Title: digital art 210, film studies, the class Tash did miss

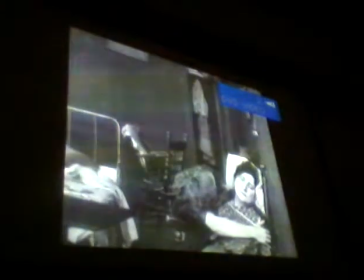Storytelling not yet being kind of fully developed,
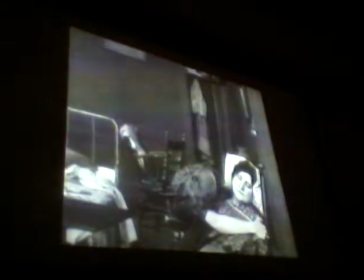because this poor old dear drops dead at this point in the film, and nobody ever mentions it again, ever reacts to it,
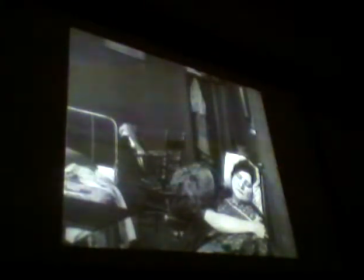that plot strand, as it were, the death of the grandmother, just goes nowhere. She's there, and then she dies, and that's it. When the musician comes back, having been robbed, you have this. He's clearly busy telling his wife all about how he's been robbed. Nobody even says, sorry, Granny popped her couch.
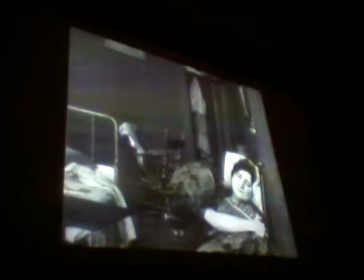So, again, you can sort of see how very, very early in the stage of the development of things that seem natural to us, but that actually still had to be discovered and put in place. And one of them is that you don't have a plot strand that goes nowhere, or a character who doesn't seem to have a function at all.
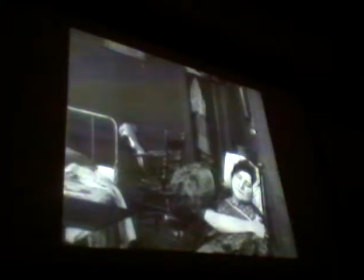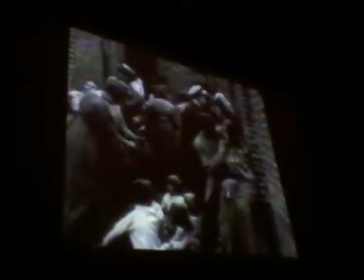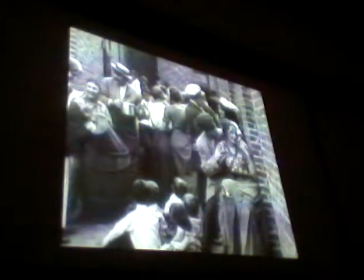Fade in, he decides, he learns very early on that fade in signified kind of lapse in time, a change in the time frame. So now we're leaving that particular story and we're here in Pig Alley, where all the poor immigrants in New York are gathering.
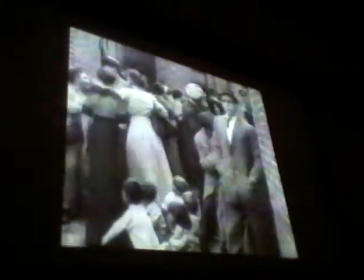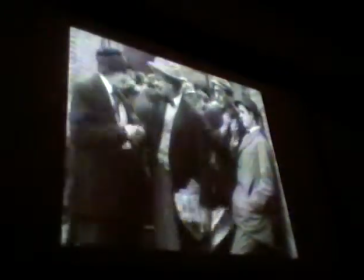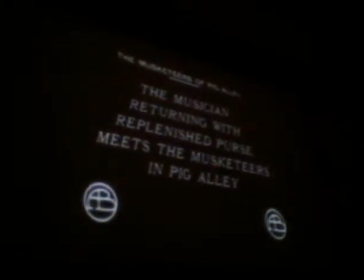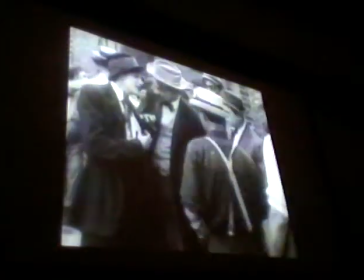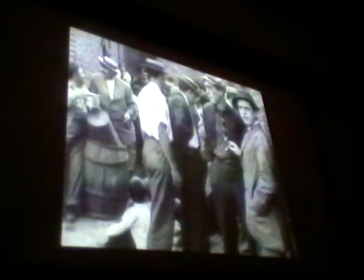Notice again, I was talking about that three-quarter on, which allows you to get this kind of depth, and allows you to get movement into your space, but it also, of course, puts you there. People, it's as if you're standing there, people are coming past you, coming and going past you again,
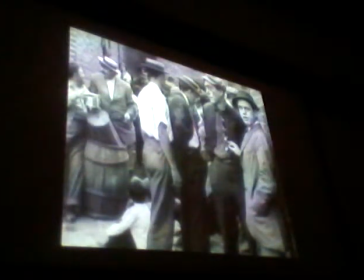creating that sense of realism, creating that sense that you are there. This is not a bird's eye view or something, this is you there at the place.